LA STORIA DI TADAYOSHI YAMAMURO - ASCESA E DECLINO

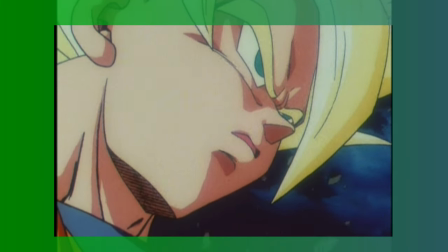205s
Non è affatto un iperbole, in questo periodo il suo rendimento eccelle davvero, la sua supervisione è dominante ma di qualità assoluta,
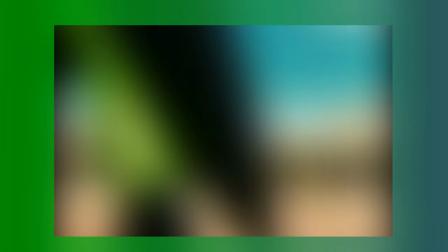213s
cosicché nel 93 la Toei è risoluta nell'effettuare il più classico dei cambi della guardia sostituendo
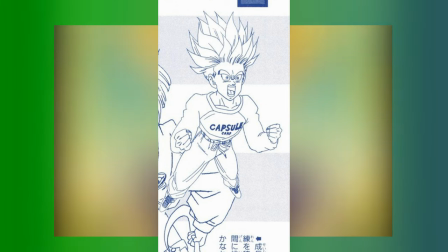219s
lo storico designer dei personaggi Minoru Maeda con due nomi più forti e freschi Tadayoshi Yamamuro
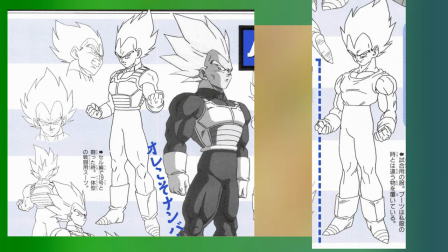225s
e Katsuyoshi Nakatsuro che avrebbero condiviso suddetto ruolo nell'arco di bue in GT e dal film di Broly fino al cammino dell'eroe Tuttavia se in quest'era
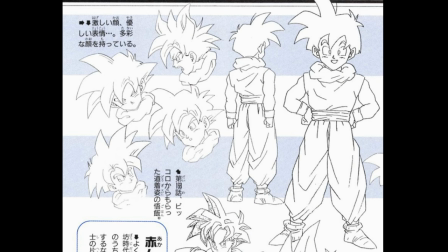233s
Yamamuro appare più come co-designer rispetto a Nakatsuro specialmente nei film è in realtà proprio lui che ricoprirà il ruolo di supervisore a partire dal
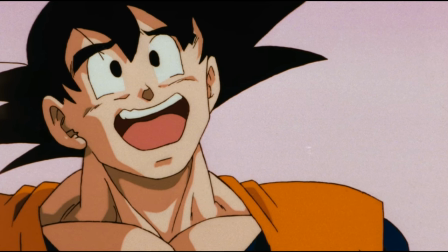242s
film di Broly contribuendo così al primo rinascimento di Dragon Ball dopo sette anni di messa in onda dopo che il tratto di Maeda stava apparendo sempre più stantio
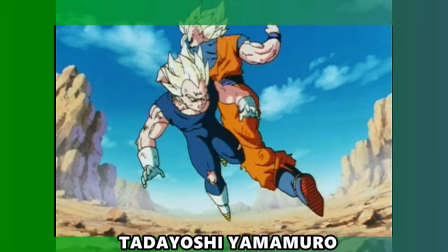251s
e logoro e di contro Yamamuro non cessa di evolversi raggiungendo nell'arco di Buu il massimo splendore artistico in cui non si limita a supervisionare
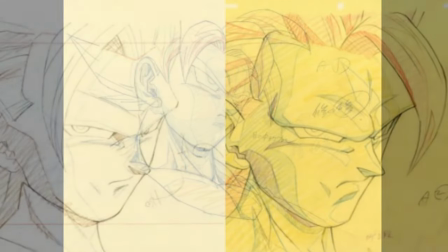259s
i suoi episodi ma anche a correggere i primi lavori di K-Production o l'episodio 245 quello in cui Goku si trasforma
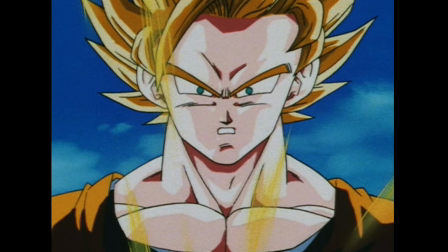266s
in Super Saiyan 3 se non è accreditato è solo perché ormai il suo stile è così inconfondibile da non necessitare ulteriori prove.
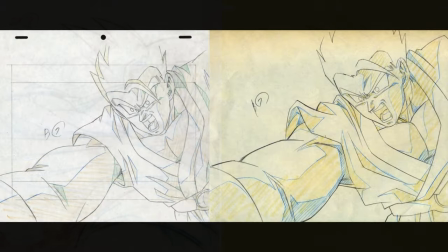273s
Provate anche a comparare le sue correzioni nel film di Bojack con quelle del film di Hildegard, come conferma del suo progressivo cambiamento.
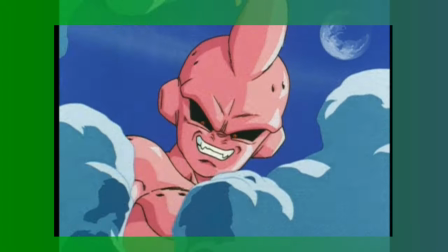281s
Insomma, ormai nell'anno 95 e anche nel 96, Yamamuro è senza dubbio l'artista migliore della serie,
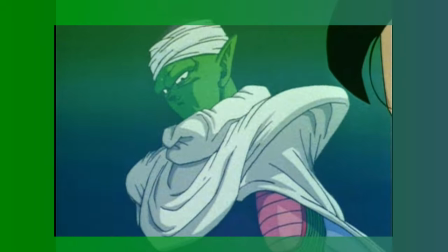288s
e fin qui la storia è lusinghiera per la sua carriera, ma dopo il 95 qualcosa comincerà a scricchiolare,
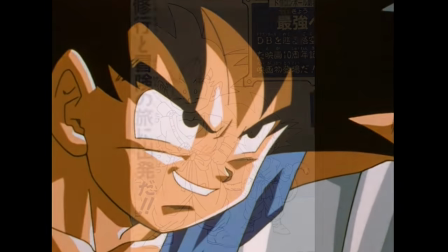294s
se non durante CT almeno negli anni 2000 in poi. Perché?
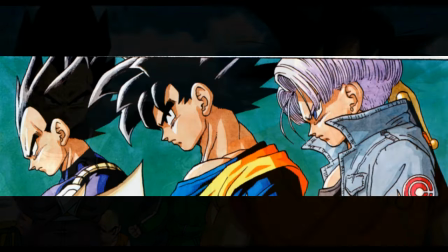298s
Sarà per via dei riflessi sulla pelle e sui capelli, che anche Toriyama stesso era solito aggiungere nelle sue illustrazioni?
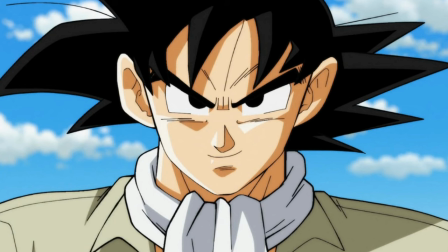305s
Beh, sarebbe anche motivo valido se considerassimo due fattori. La frequenza e il passaggio dal rodovetro al digitale.
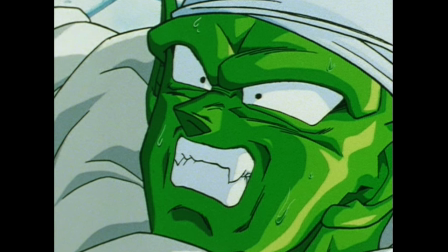312s
Logicamente i riflessi sui personaggi, usati meno frequentemente,
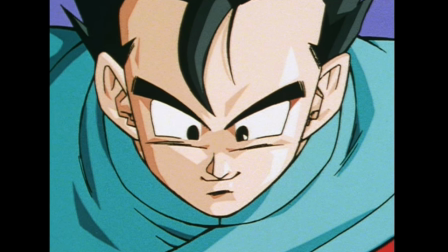316s
appariranno molto meno plasticosi al rodovetro rispetto al digitale, come invece accadrà nei medi anni 10 come Super.
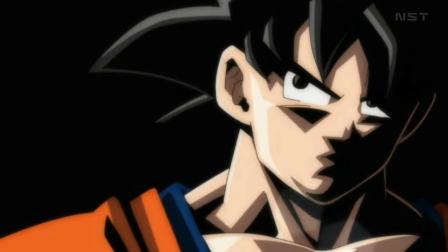322s
E se permettete, per quanto i riflessi sui capelli siano assolutamente orribili, per dire manco in daima gli accetto,
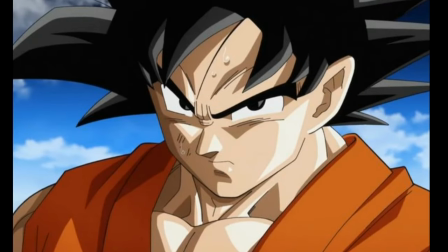329s
dando loro un effetto come i mattoncini Lego, nei film di Broly di Bojack erano blu e andavano più che bene,
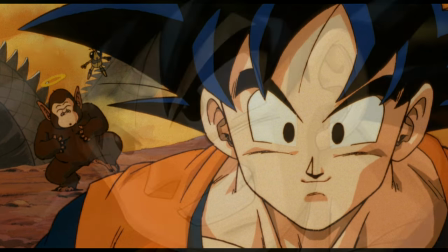335s
essendo una tonalità molto più vicina al nero naturale rispetto al grigio utilizzato in epoca contemporanea. contemporanea.
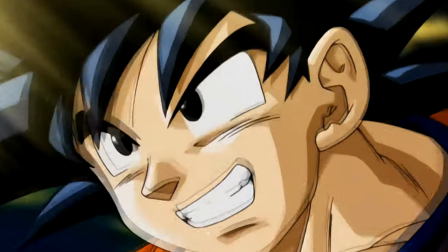342s
Ma questo non può essere di certo l'unico motivo, ce ne deve essere per forza un altro,
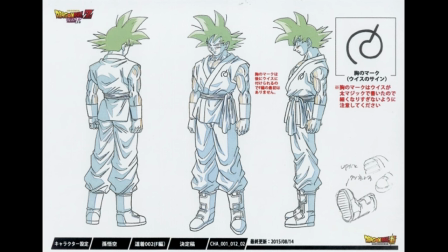347s
tipo i muscoli disegnati sempre più contratti e meno rilassati, o gli indumenti con troppe pieghe, baggy,
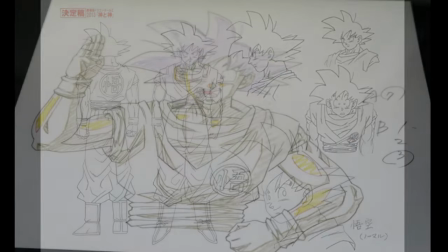353s
che irrigidiscono i movimenti rinetto e rendono letteralmente il lavoro degli animatori in inferno.
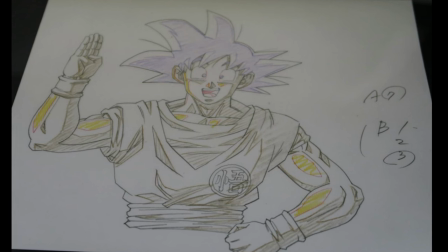358s
Anch'essa è una tesi interessante, ma siamo ancora distanti dalla vera causa del declino di Yamamuro.
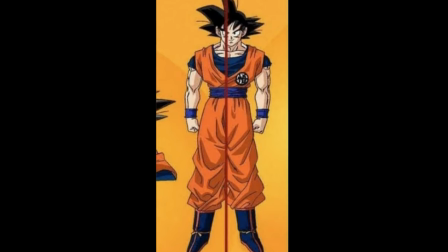364s
Potrebbe essere anche la carente simmetria dei suoi modelli attuali, che comunque si collega al punto precedente o magari non è più bravo come animatore rispetto ai
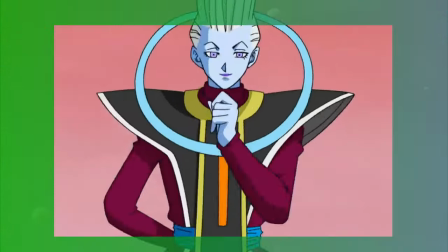372s
vecchi tempi che è più una conseguenza che una causa onestamente sempre in virtù di quanto è riportato finora o ancora l'aver trasformato le linee degli occhi
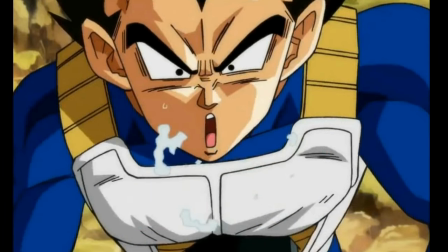381s
a parallelogramma in dei rettangoli che rendono le figure molto più inespressive e prive di vitalità o il naso a barchetta o l'essersi cimentato in altre mansioni come
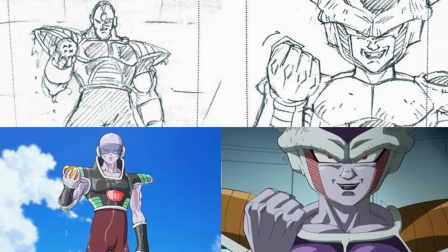389s
regie storyboard che sembrano prettamente legate a delle noiose abitudini come l'inquadratura in mezzo alle gambe il primo piano a scorrimento o il pugno,
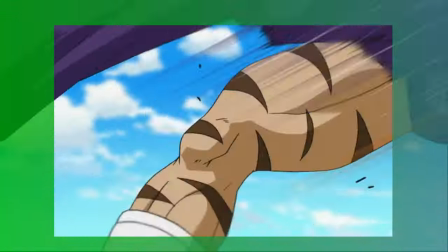398s
ma quantomeno è ancora capace di comporre delle coreografie solide a discapito dei suoi vistosi limiti.
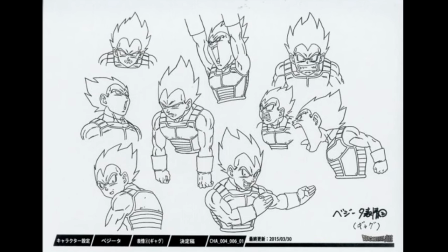404s
No, non sono questi i motivi, perché il vero motivo del calo drastico di Yamamuro è il non essere mai cambiato veramente,
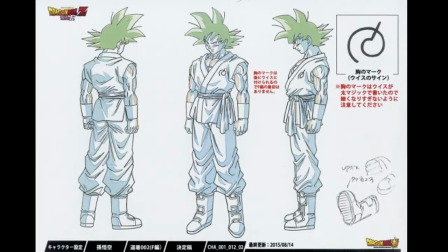412s
il non essersi mai rinnovato.
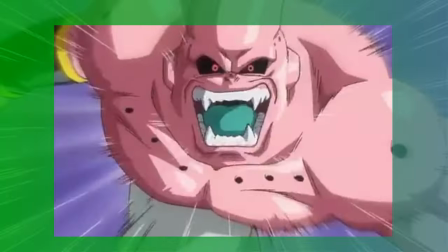414s
Tutti questi punti elencati finora sono solo i contorni della portata principale vera e propria di come si è rimasto fedele alla sua linea artistica dei tempi migliori,
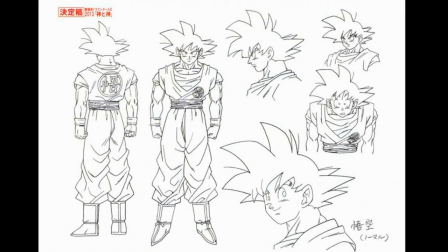422s
ignorando però il fattore temporale che chiaramente influisce sul suo rendimento,
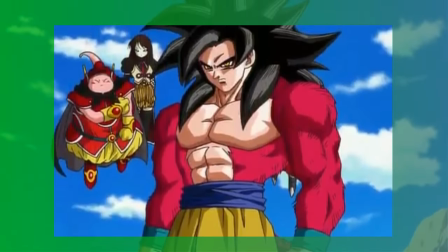427s
divenuto sempre più scarico, anche se apparentemente analogo al passato.